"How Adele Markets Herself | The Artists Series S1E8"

I talked about this in depth in the Bruno Mars video, suffice it to say that Adele has a more old-fashioned, old-soul approach to harmony.
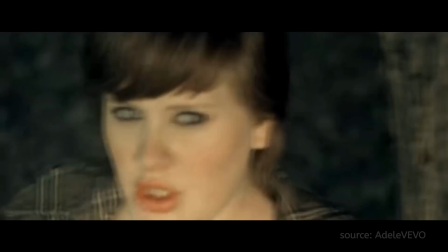(8:19)
Another nod to her age hides in the vocal performance of her penultimate chorus. Here she sings almost like a little girl. Check this out.
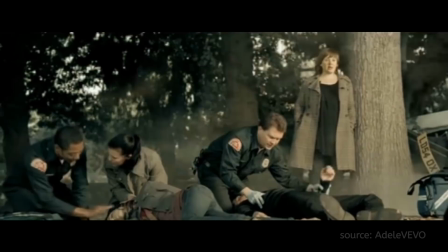Seems like she had it all figured out, huh? Well what seems like a well-calculated first bunch of releases is quickly turned around in Adele's third single, Cold Shoulder.
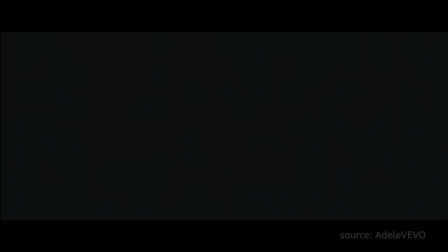(8:46)
If you're not a fan, you probably haven't even heard this one yet. On YouTube, this is the Adele song with the least clicks, and of all of her songs, this one did the poorest in the charts. While we have an okay song here with some decent lyrics, the hip-hop beat and fast-cut video go against what we've come to like in Adele.
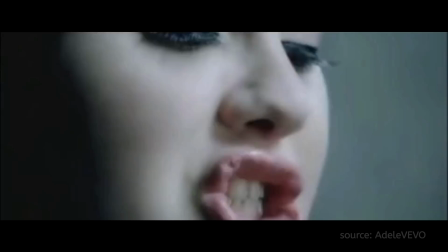(9:03)
While the lighting and ice statues work, the song feels too sassy, and Amy Winehouse had that market covered already. And so what happens next in Adele's career? Based on a recommendation of her manager, she covers Bob Dylan's Make You Feel My Love.
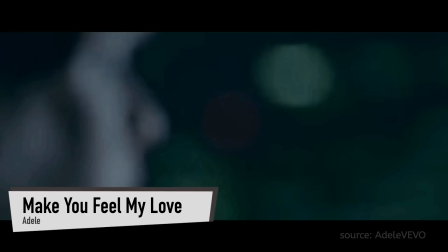(9:18)
And we're back in the game. If there is a definition of an underdog music video, it would be this.
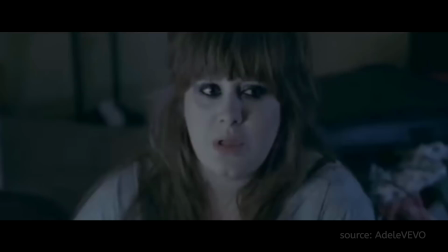(9:24)
Adele shows herself without any kind of styling, no makeup, no fancy coat.
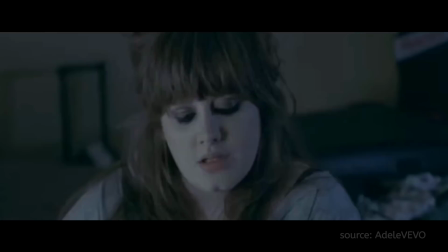(9:28)
This emotional nakedness is underlined by the production, which doesn't enhance her vocals in any way.
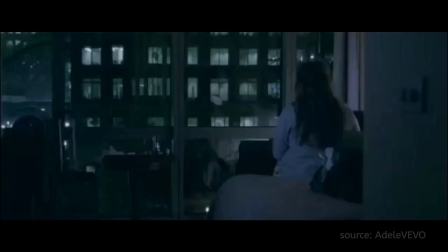(9:34)
As far as I can tell, there is no production, very little cueing, no reverb, no delays. it's pretty much just her.
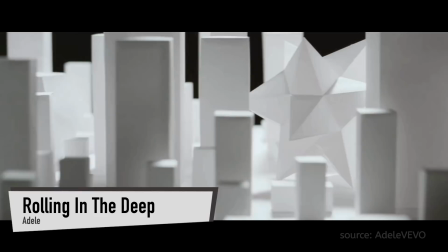(9:43)
So that's all the songs from 19. It takes Adele two years to release Rolling in the Deep, with its hammering piano parts and soul backing vocals.
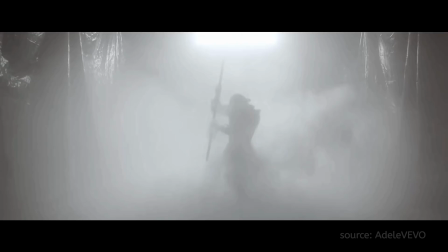(9:52)
Lyrically, this is not too far off what we have come to expect from her.
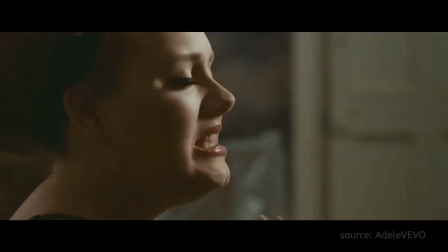(9:56)
But the music video shows us Adele in a new light, that of a powerful blues-slash-soul singer with an attitude.
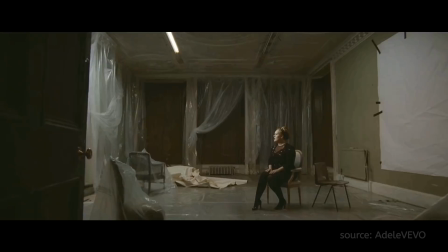(10:03)
Like in many of her videos, she's sitting down, facing away from the camera,
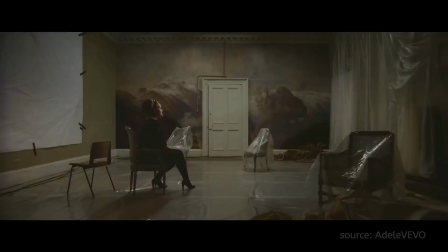(10:08)
which creates a sense of being walled off, of a person that lives inside their own head.
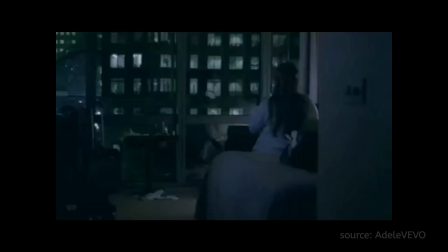(10:14)
We saw this before in Hometown Glory, Chasing Pavements and Make You Feel My Love. Unlike most pop music on the radio, Adele's music isn't about connecting with others, it's about an inner turmoil, a fire starting in her heart, to quote the first lines of the song.
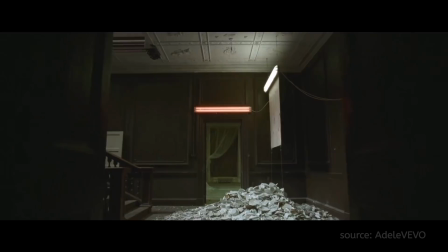(10:29)
When we don't see Adele, we see metaphoric images of her inner struggles.
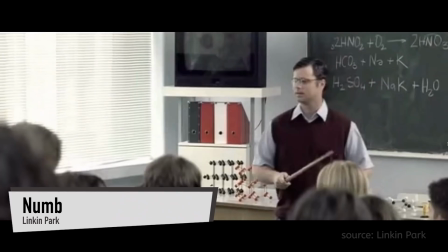(10:33)
While other artists often feature actors in their music videos to tell a story and show how their music applies to everyone's life. Adele's videos almost exclusively feature her. We're supposed to feel with her, not like her.
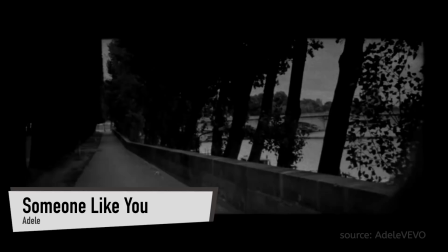(10:47)
After rolling in the deep, we finally get someone like you. Many, myself included, see this as Adele's greatest piece of writing to date.
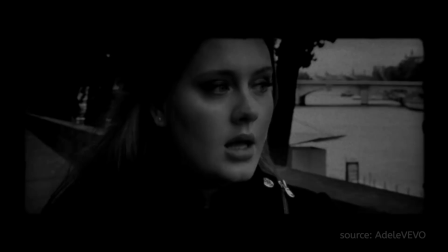(10:56)
Against the label's protest, she didn't record it with a full band and chose to go with just a piano.
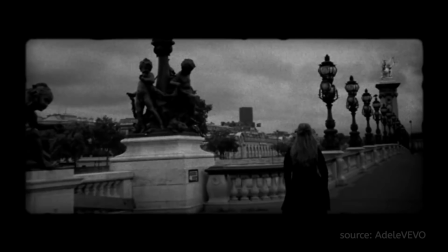(11:01)
The only other element used are some backing vocals in the bridge. Also, So for the first time we see black and white in the music video, along with the characteristic trench coat symbolizing shelter, and again, her absent look. The next couple of songs don't get a music video, and except for Skyfall, we don't hear from Adele until her release of 25 some years later. With the help of industry giants like Max Martin, Ryan Tedder, the Schmezingtons, Mark Ronson and Shellback, 25 breaks sales records all over the globe.
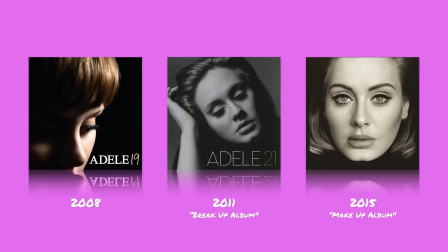(11:29)
After titling 21 her breakup album, Adele refers to 25 as her makeup album, which is symbolized by her looking straight into the camera on the album cover. This is unusual for Adele because it says, I see you, in other words, I'm not only focused on myself anymore.
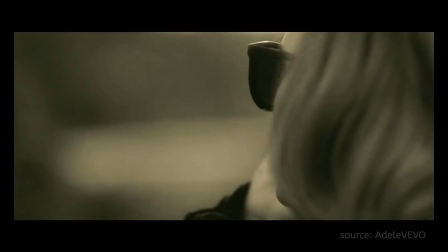(11:46)
Hello, another power ballad, pushes further into pop territory than Adele's earlier songs.
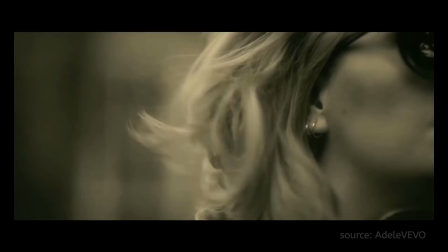(11:52)
Everything is polished to perfection. The production is unbelievably detailed, with one of my favorite things being the automated reverb on every hello. listen to this.
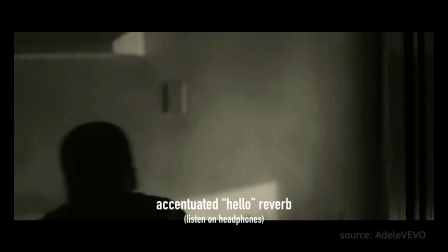The drums play an important role here again, although unlike chasing pavements, here the production takes care of the storytelling by the use of a filter.